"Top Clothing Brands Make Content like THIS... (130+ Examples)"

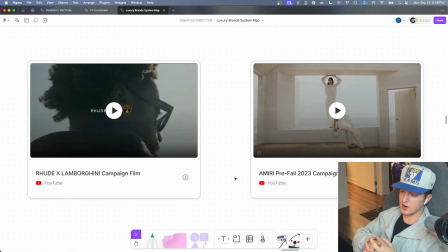That's not super realistic for a brand like mine, but understanding the dynamics around how those shoots come to life is inspiring and is giving me lots of thoughts about how I can do something similar within my own budget and my own network.
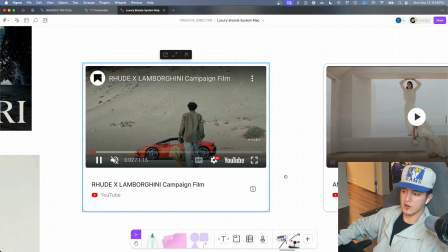Rude did an amazing campaign film for their Lamborghini collaboration.
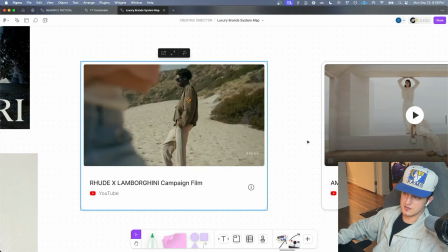It's super clean, it features quite a few locations, but captures this essential California aesthetic and vibe.
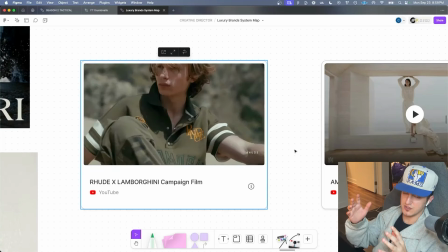It's super aspirational. People want to chill at the beach, they want to wear expensive clothes, they want to drive nice cars.
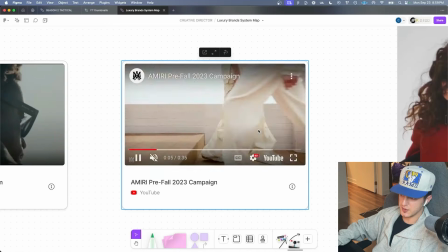Amiri's pre-fall 2023 campaign is pretty short. It's only 35 seconds, but it really gets the job done. Super art directed, color graded. All the shots are consistent. The models look great.
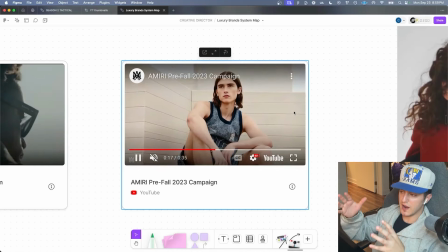It makes you wish that you were in this campaign or at the beach or hanging out with these people or wearing these clothes.
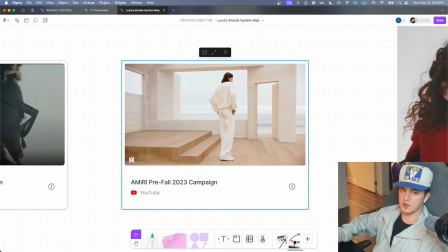It's selling a vibe, it's selling a lifestyle, and it's selling the clothes all in one. So those were some horizontal videos.
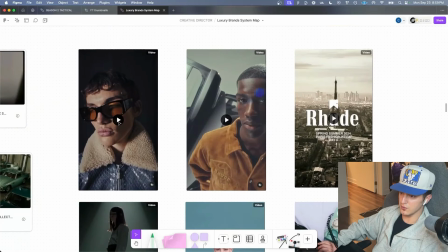Now let's look at some vertical videos, starting with this video from Rude. This is a classic editorial vertical video.
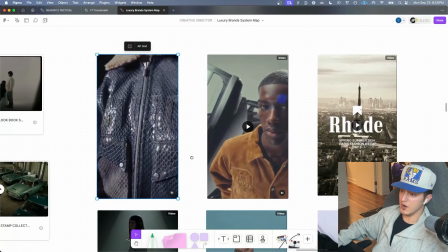It showcases the clothing on the model, but it's not just in a white cyclorama.
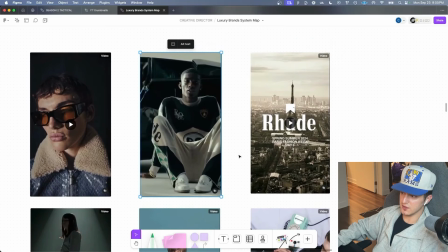This video is also amazing. This is specifically for the Lamborghini collaboration, which is why it has its own color grading.
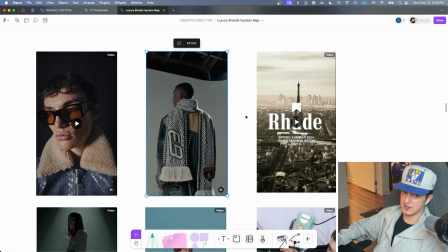I've noticed with Rude, separate campaigns are shot maybe on different cameras. They have different color grading, but at the end of the day, it still looks like Rude.
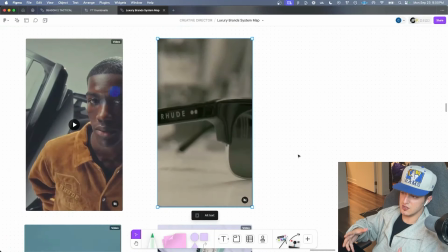They also do these great behind the scenes videos, and it's just giving you a little bit of a taste inside the everyday of these people and how they work.
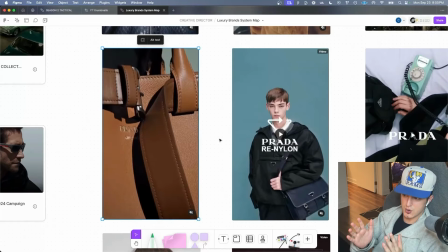Prada makes these amazing vertical product showcases that really just highlight the products and the lighting.
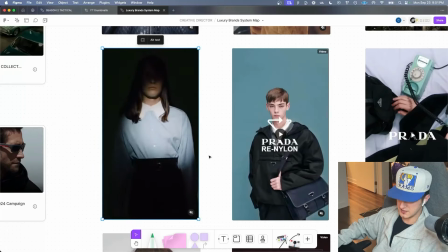It's like their e-commerce shoot turned into something that could go on a blog or in a magazine. Same kind of vibe here, close-up shots on the model, very simple background.
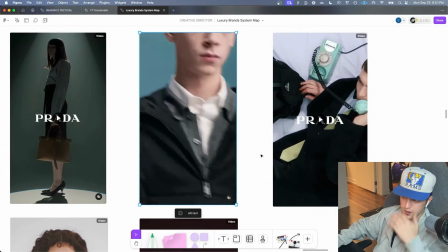B-roll, okay, we haven't seen that yet. Some random B-roll probably from a stock library somewhere that Prada used.
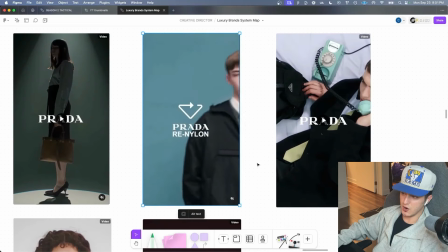There's no way that they hired some underwater videographer for this TikTok video.
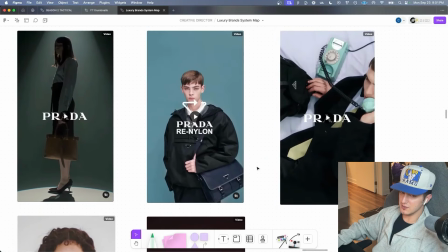Or maybe they did, but that would probably create some annoying logistics. This video tells a story.
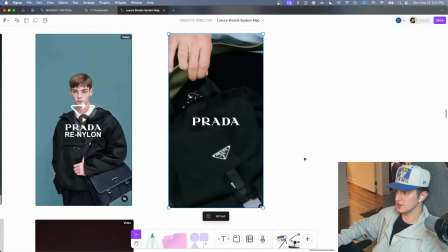We have the model on the phone. He's reading a book. What is he reading? Who's he talking to? Piques your curiosity, but just gets the job done.
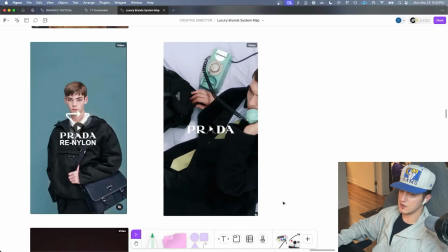It's art directed, color palette looks great, and it's only 10 seconds long. This example from Ambush is one of my favorite in this whole video.
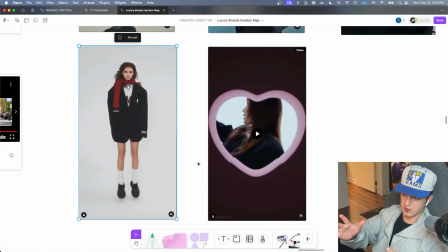They take a simple e-commerce shoot with a white cyclorama, have the model jump up and down, and they slow it down.
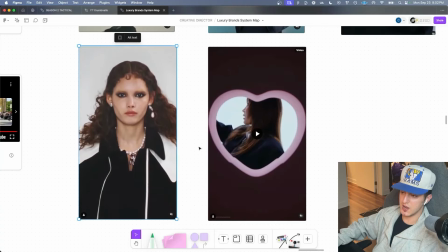It's amazing. It's only 10 seconds long, but it's so catchy. I could watch this 100 times in a row.
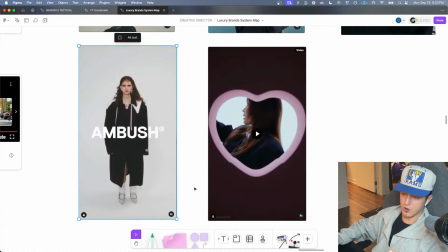They didn't have to go and spend extra budget on more locations. They did this right in the photo studio.
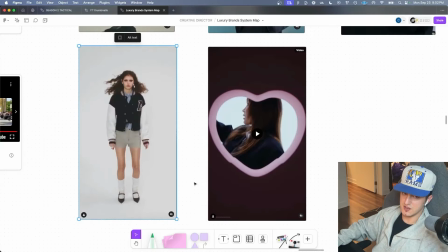Super simple, super easy, amazing. Here's another ambush example.
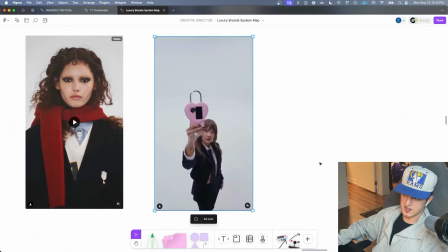This is for a collab between two brands, more white cyclorama content, then art-directed content in different locations.
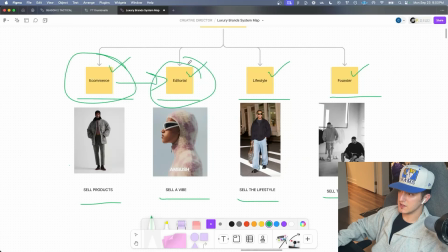Boom, brand logos. Okay, so that's editorial. Now let's discuss lifestyle content.
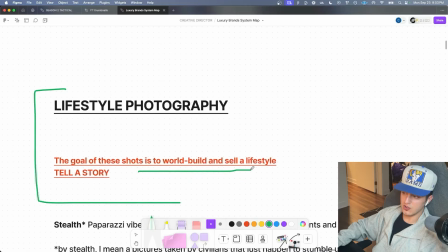The goal of the lifestyle shots is to world build, sell the lifestyle, and tell a story.
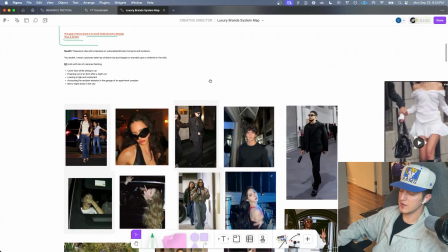Here's a little mood board of lifestyle photos that I came up with. The vibe I picked was paparazzi, but stealth.
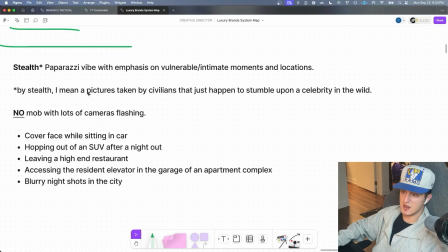There's an emphasis on vulnerable and intimate moments and locations, with pictures taken by civilians that just happen to stumble upon a celebrity in the wild.
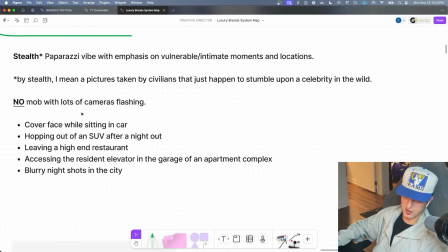So no mob with lots of camera flashing.
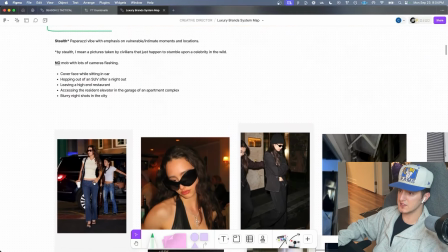Some of the examples: a girl sitting in the car covering her face, models hopping out of an SUV after a night out,
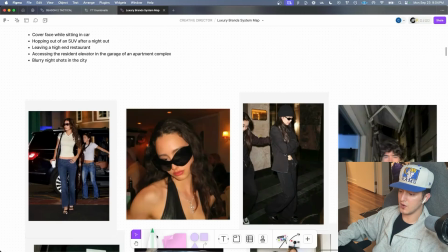sunglasses on, cup in hand, probably faded, model hanging out with friends at a low-key restaurant or bar,
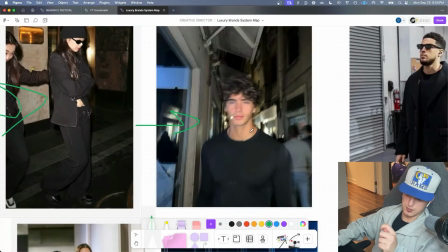leaving a high-end restaurant. This looks like a sneak picture where someone puts their phone up really quick to try and snap a picture of this guy, and that's why it's blurry.
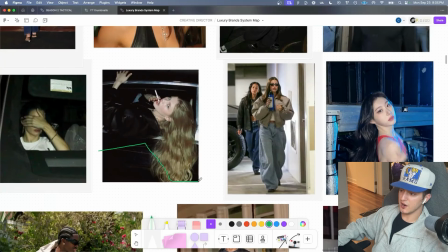NBA fit pics, edgy girl hanging out of the car, smoking a cigarette.
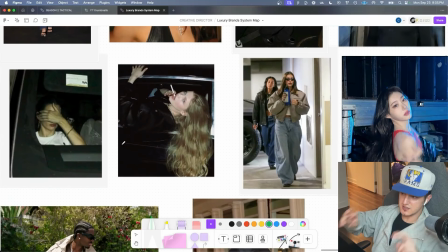This feels just dangerous if I could put one word to describe it.
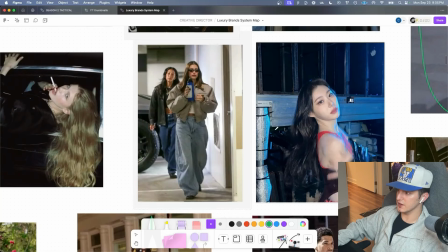Candid photo of a celebrity entering the garage of a private apartment.
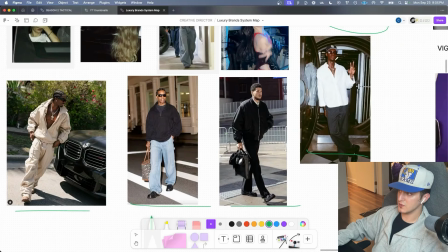K-pop idol about to go on stage. Models and athletes wearing sunglasses, candidly walking and just minding their own business.
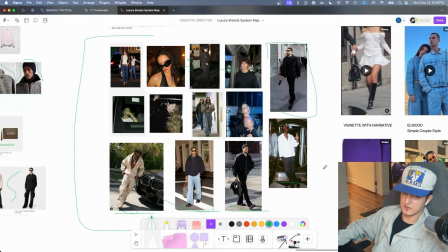All of these photos can tell a story, like I've just described, which allows me to imagine myself in their position.
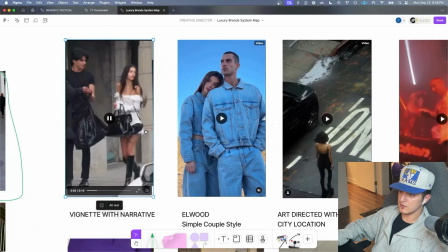Here's some really good vertical video examples of lifestyle content.